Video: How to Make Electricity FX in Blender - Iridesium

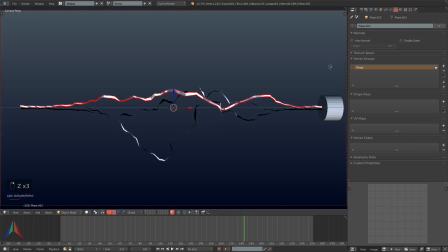(8:47)
But because Cycles is a little slower than Blender Internal, we're just going to be controlling the light in the scene with a point lamp,
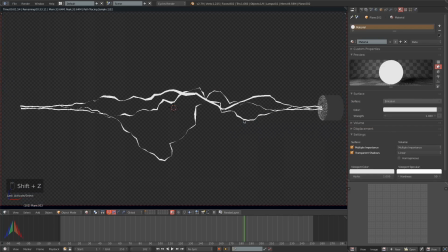(8:56)
basically in the middle of the electricity beam. Not quite as realistic, but I think we can get away with it.
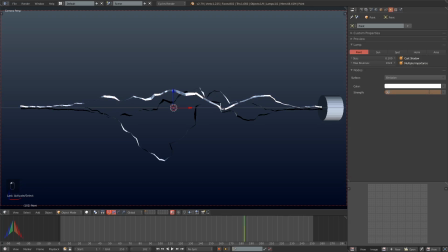(9:02)
You can add a keyframe in Cycles on the lamp. However, that keyframe will not carry over into Blender Internal.
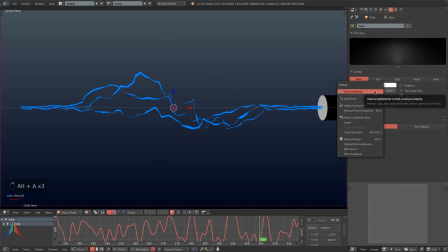(9:10)
So if you want the lamp to be animated in both engines, you have to do it manually.
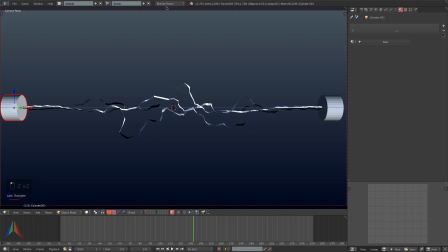(9:15)
So I'm just going to switch to Blender Internal, add the keyframe to the point lamp strength, and then add a noise modifier there. After setting up the point lamp, I'm going to hit Shift A to add in a mesh plane.
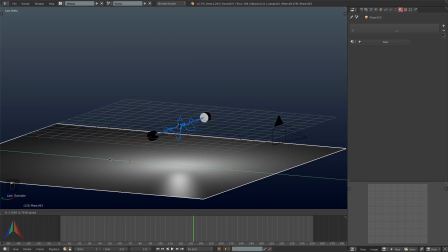(9:29)
I will drag this down to the basically where I want the floor to be and scale it up.
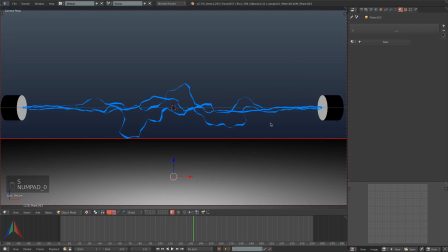(9:35)
Basically, you just want to scale it up big enough so that the plane goes into darkness before you see it cut off. Then I'm going to go to the world settings and set it to completely black. I will then add in another point lamp.
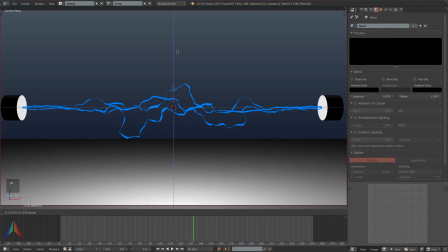(9:47)
I will put it up above everything just so that we can get some light on top of our two cylinders and sort of tell what shape they are.
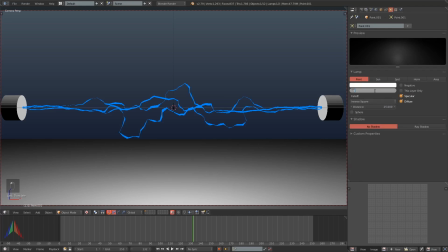(9:55)
I'll turn this lamp's strength way down,
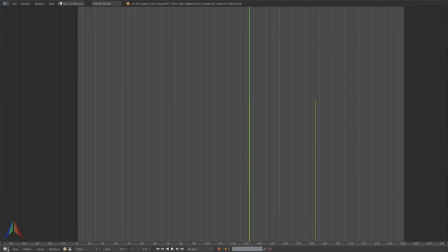(9:58)
and then I'm just going to work on the flicker of the point lamp a little bit just so that it's not flickering too much.
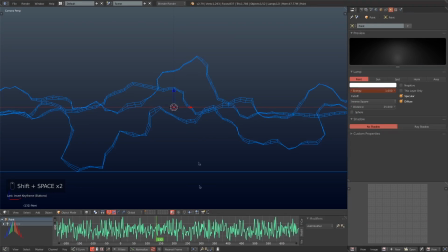(10:04)
You don't want it to be like blinking on and off because that will just get in people's faces and it will be hard to see the scene.
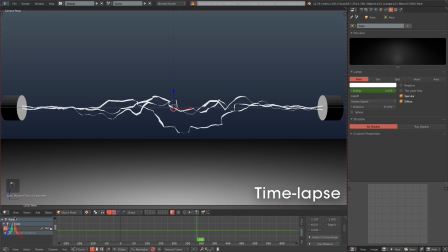(10:11)
You also don't want it to be too bright, as the glow, if you add the glow in After Effects or external software, it is going to make the floor glow a little bit too,
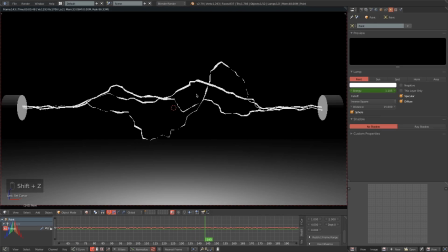(10:23)
and you don't really want that. After setting up the point lamp, I'm just going to tab into edit mode on the cylinders
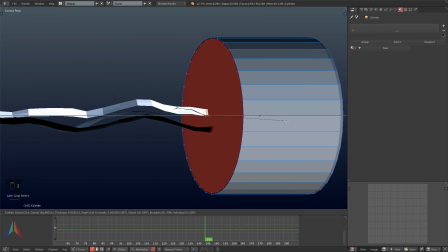(10:31)
And I'm just going to bevel the edges a little bit to make it look more realistic. I'm just hitting I to inset the face on the front, and then dragging it out a little bit.
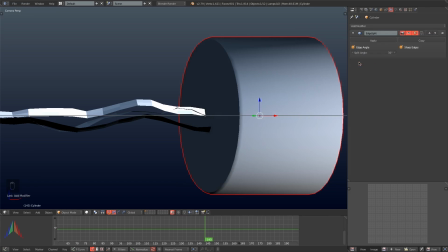(10:42)
Then I'll hit smooth shading, which will give it sort of a weird look. Instead of adding a subdivision surface or an edge split,
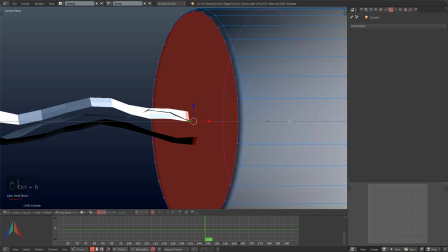(10:50)
I'm just going to tab into edit mode and drag some loop cuts up to the other loop cuts, just to tighten it all up.
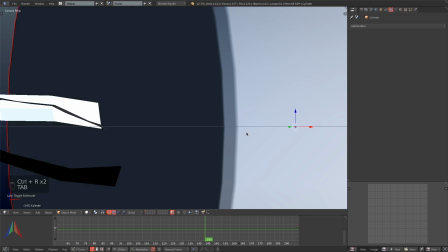(10:56)
This will look the same as though we had added a subdivision surface. It is just a lot lower resolution.
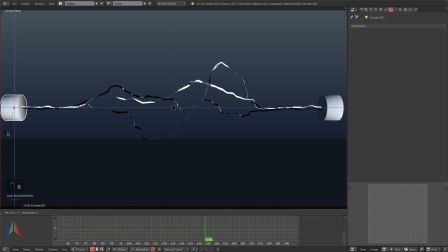(11:04)
Even when you are not building a model for a game, I suggest using as little resolution as possible.
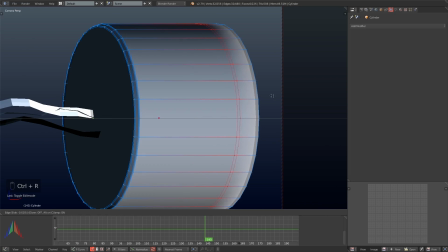(11:11)
Some people get like millions and millions of vertices in their scene, and when it's really not necessary.
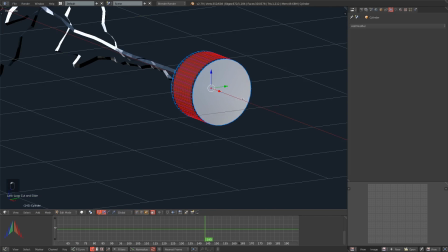(11:19)
And so I would always try to go back to using as little resolution as possible,
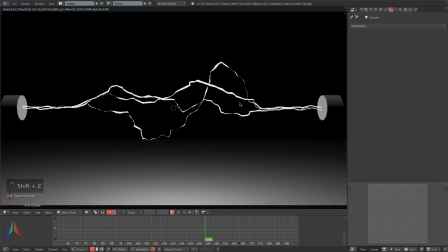(11:24)
so that later when you open up that old file, you can tell what everything is and what's going on in the scene.
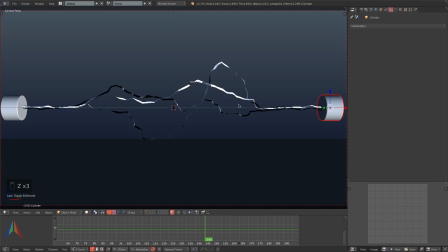(11:31)
Anyways, after setting up those two cylinders, I'm going to add in a second set of cylinders.
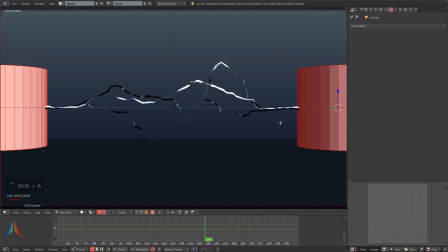(11:37)
These are just going to be some bars holding the first cylinders out
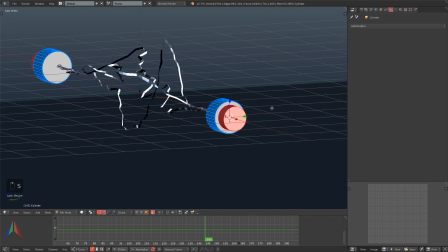(11:41)
to look like so that the first cylinders aren't just like floating in space.
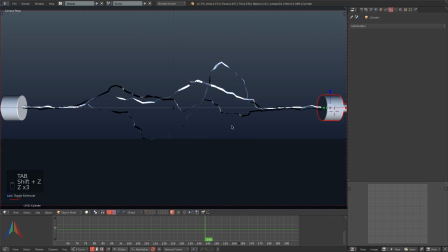(11:46)
I have the object data on these two cylinders linked, so whatever I change on one will automatically update and be changed on the other.
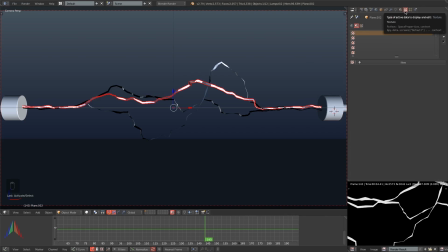(11:55)
To do that, you just hit Alt D instead of Shift D when duplicating it.
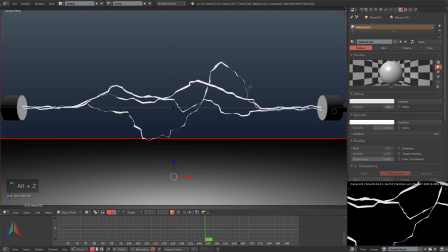(12:00)
And next I'm going to just add in a texture on our floor. It's just going to be this sci-fi floor pattern,
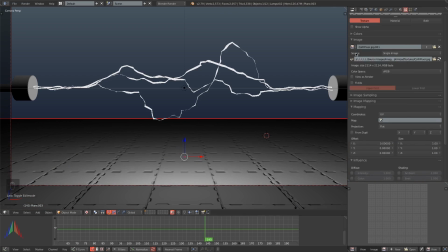(12:06)
just to make it a little darker and so that we don't get a big glare on the floor
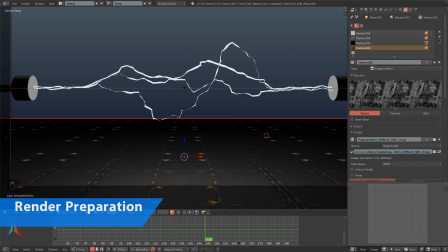(12:11)
that also glows when we add the glow in After Effects or whatever.
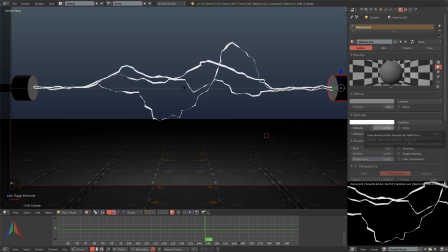(12:16)
And then I'm going to hit render, and once things are looking good,
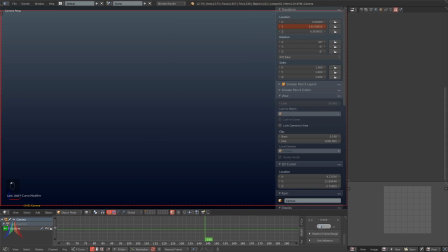(12:20)
once I have textures on the floor and some grunge maps on our cylinders on the sides, just so they don't look so fake,
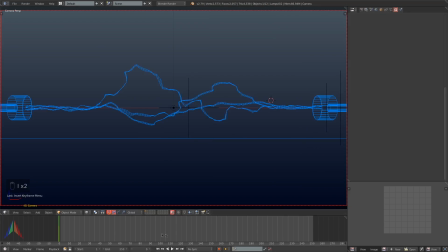(12:27)
I am going to hit animation and wait for the animation to finish.
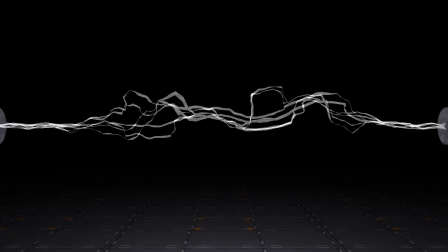(12:32)
I also animate the camera moving in just really slowly toward the electricity to give sort of a dolly shot effect,
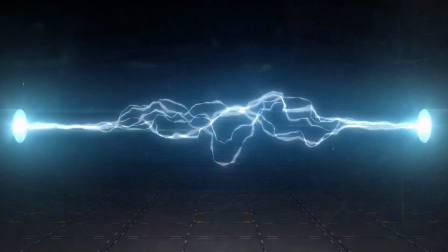(12:39)
which looks very cinematic and cool, and who doesn't want cinematic?
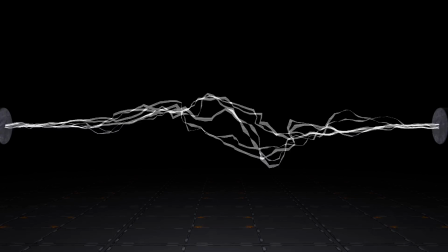(12:43)
There is one observation for this render: it's a little low poly.